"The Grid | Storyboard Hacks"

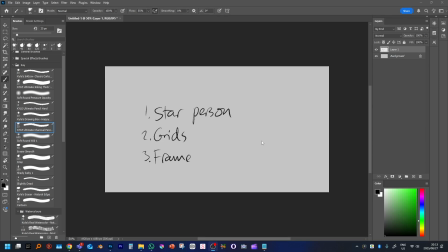Alrighty, let's move on to our next storyboard element, or storyboard secret, I guess, which is grids. Now, grids are just a very elementary way of kind of approaching how to do backgrounds,
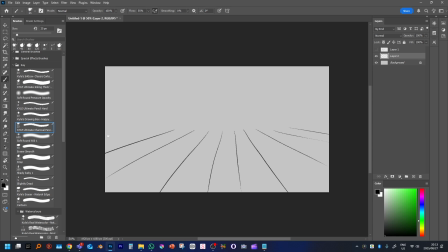how to do floors, ceilings, walls, whatever you kind of want to, just wherever you want to show a flat surface, you could employ a grid, which, as you can sort of see, is just essentially learning how to sort of draw vaguely straight lines and fan out and then kind of crisscross across those.
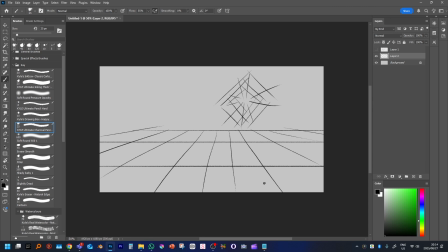So you can practice that a few times on a page, whatever sort of suits you. Another very sort of, I prefer to just sort of freehand draw them myself where I want to, but I've gotten kind of good at drawing shapes and so on just by freehand.
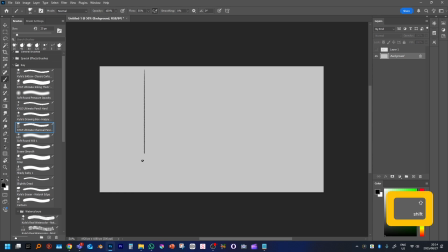If you're not so confident, an easy way to kind of go about that is to just hold shift and draw. If you're in Photoshop, most drawing applications will kind of follow something, and then just draw a few lines equispaced from each other and crisscross over them like you're making a tile pattern.
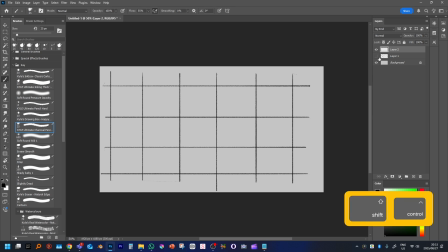Cool. So we've got our grid on the right layer, Control T, and then hold down Control as you start to mess around with these corner handles, and then just place it kind of wherever you want.
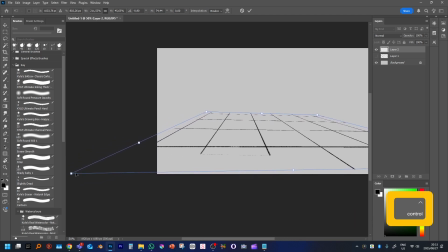You can go right off screen if you want to, make it as big or as small as you wish, and that way you can get a pretty convincing little grid.
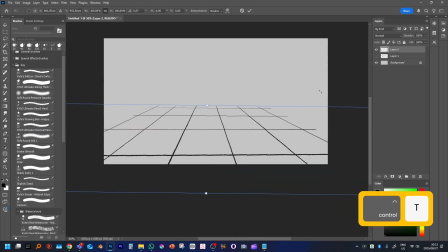I like to sort of play around with the grid a little bit. I might throw the opacity down a little bit. I won't throw it down too much, just so we can see what we're kind of doing there. And from here, you've got a perfectly good solid floor space on which to draw your little star person,
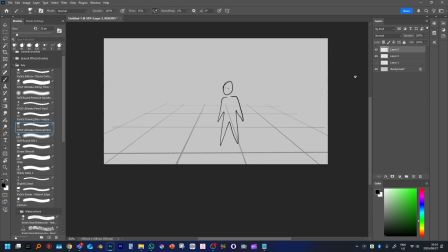to draw your character with. And most people kind of think like, oh well, do you really need the grid all that much, especially if you're not doing floors or doing like a tile floor or something, which is not a bad question. But I'll show you what kind of happens if we don't have the grid down there.
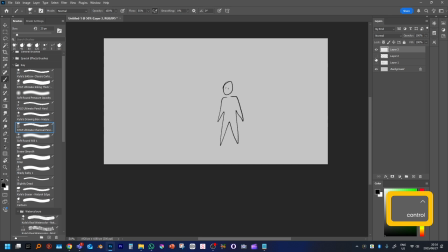Just in general, we kind of just have a character floating, doing nothing very much, not really being centered anywhere.
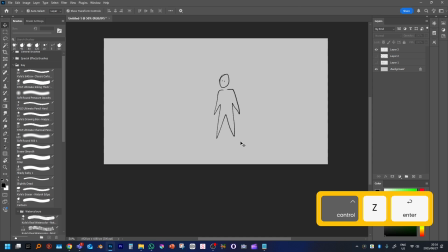More than that, however, we don't have any further context, which is, I'll show you now.
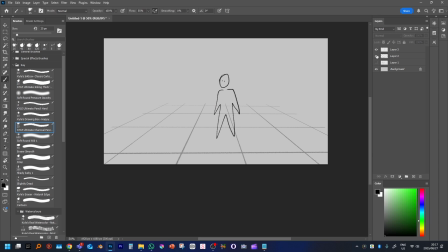If we don't have context, we don't have context for the camera. With the character just floating as they are here in nothingness, I'll just sort of
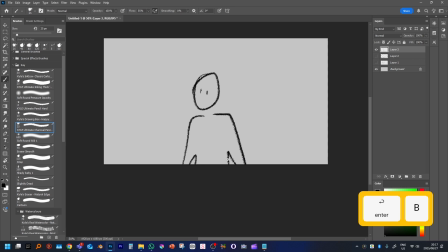pull this guy up a little bit. With the character floating here in nothingness, we kind of default in our minds to, okay, this is an even level shot. However, when we throw a grid in there, suddenly we go, that's not exactly a level shot, actually. That's more of that's a slight up angle.
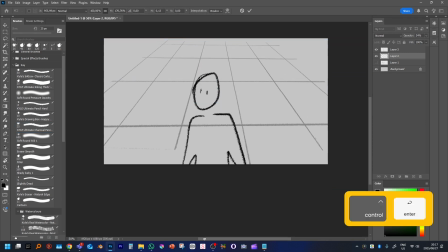We can affect that angle even further by pulling the grid way up, and then the angle becomes even steeper looking down on this character. Or we could flip this totally. Can I flip this? I can flip this.
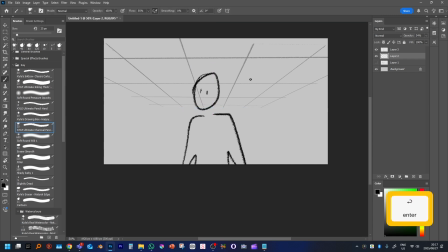If I put the camera, if I change the angle of the floor grid like that, suddenly I'm looking up at this character. I've got an up angle going, and we've changed nothing about the character themselves.
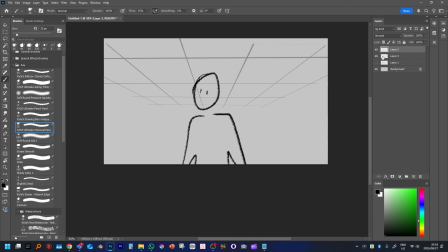The character's still a blank mannequin that is staring completely neutrally.
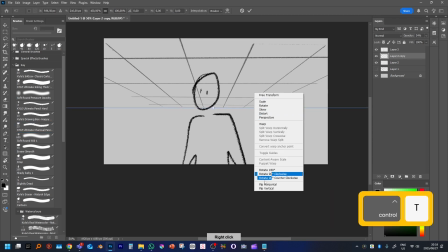We can sort of combine both of those and have a floor and what I think of as a roof grid or a sky grid.
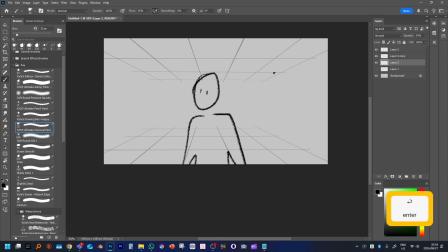And now we have a perfectly level shot. But generally, I like to throw a grid in there just to ground the camera somehow, regardless of what is going on with the character, regardless of where we might think we are.
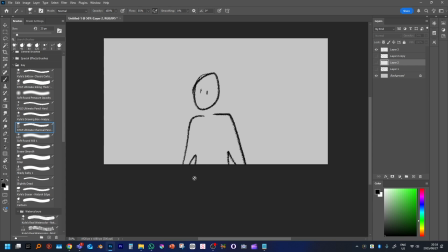And this is very easy for a lot of storyboarders to get lost in. Generally, we know where we are in the scene, but the problem is that whoever's looking at the storyboards might get momentarily confused, and confusion, however momentary, in storyboarding is what we want to avoid.